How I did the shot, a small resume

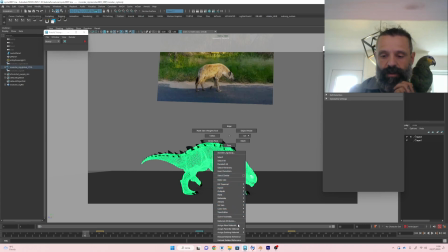4:13 So I get this, I'm gonna put this as 100. So you see this, it's my
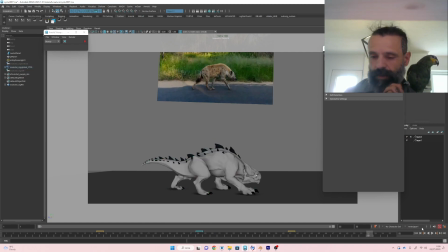4:27 blogging, and I can do a play blast, it's better.
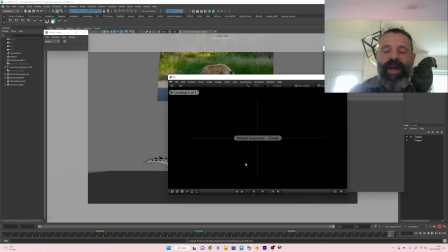4:36 So we can see now the cycle with the reference.
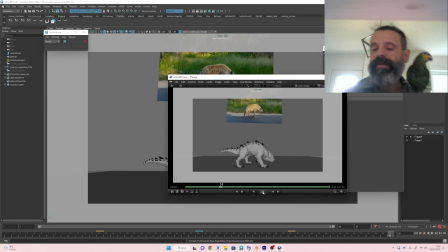4:41 If you see, it's pretty, but I want to have also a
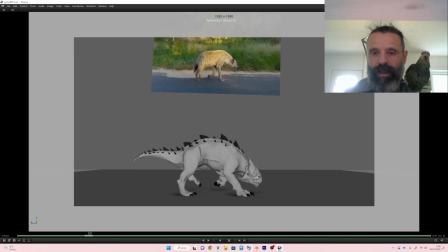4:50 lizard behavior, so it's why I keep the hips really low here, and I give, you know, this kind of up and down.
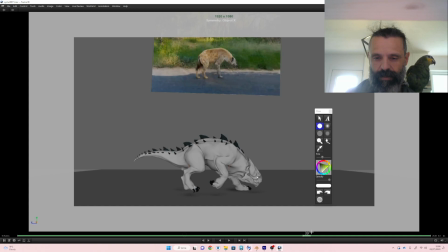You know, it's where it's something more lighter desk, and I keep the strike of the legs pretty,
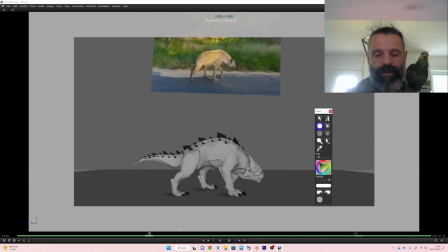5:28 like here, right? Pretty wide, like the hyena. If you see the hyena, it's kind of hyperextend the legs, and it's more or less what I did, and here you see. So I keep the same
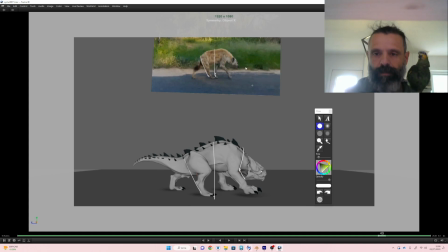tension and the same line of action of this animal. And here, for example, if you see, we have this and this.
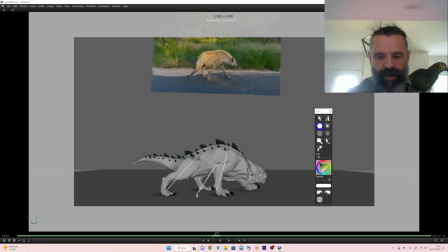6:05 Of course, you know, this I can't do like this, because otherwise it was a lot of traveling.
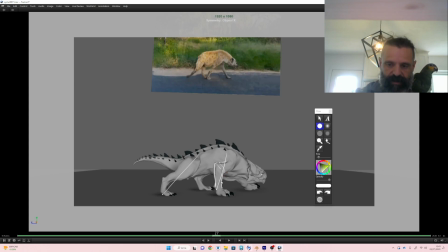6:17 So I adapt, you know, following even the lengths of the arms, right? Because it's different from this. I did, but I keep, you see, always the same tension.
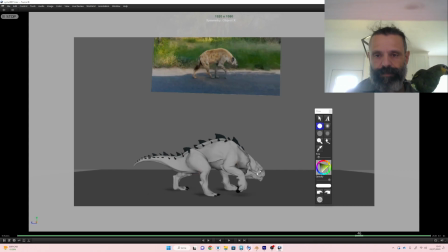6:33 This, and it's where it's interesting. It's here when, you know, you have this passage, and where there is this and this. So the thing is important when you do when you use a reference.
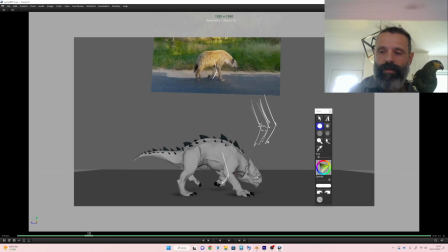6:51 It's overall try to understand how, you know, this thing work, how this thing work, and use the same line of action and tension
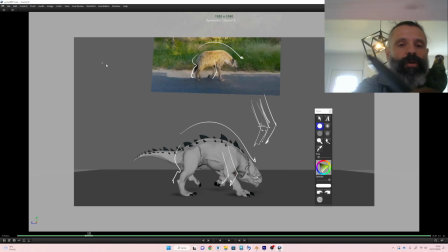7:11 of your reference in your shot. It's like, you know, when you have some gesture drawing, and you need to work on the line of action. It's like probably something like this, right? Something like this.
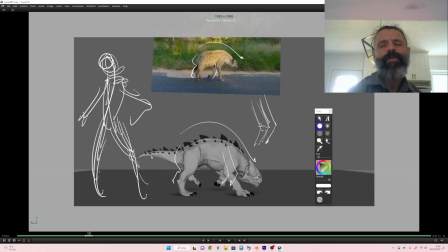7:32 So where you just working on your line of action, and, you know, it's the same you have on your reference. So it's why
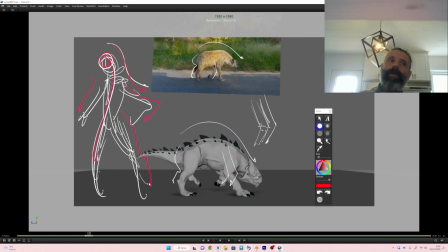7:52 it's really important also to do gesture drawing, to understand, not for drawing, but, you know, to understand how work this kind of stuff when you go to see in a reference. This kind of reference is really atypical.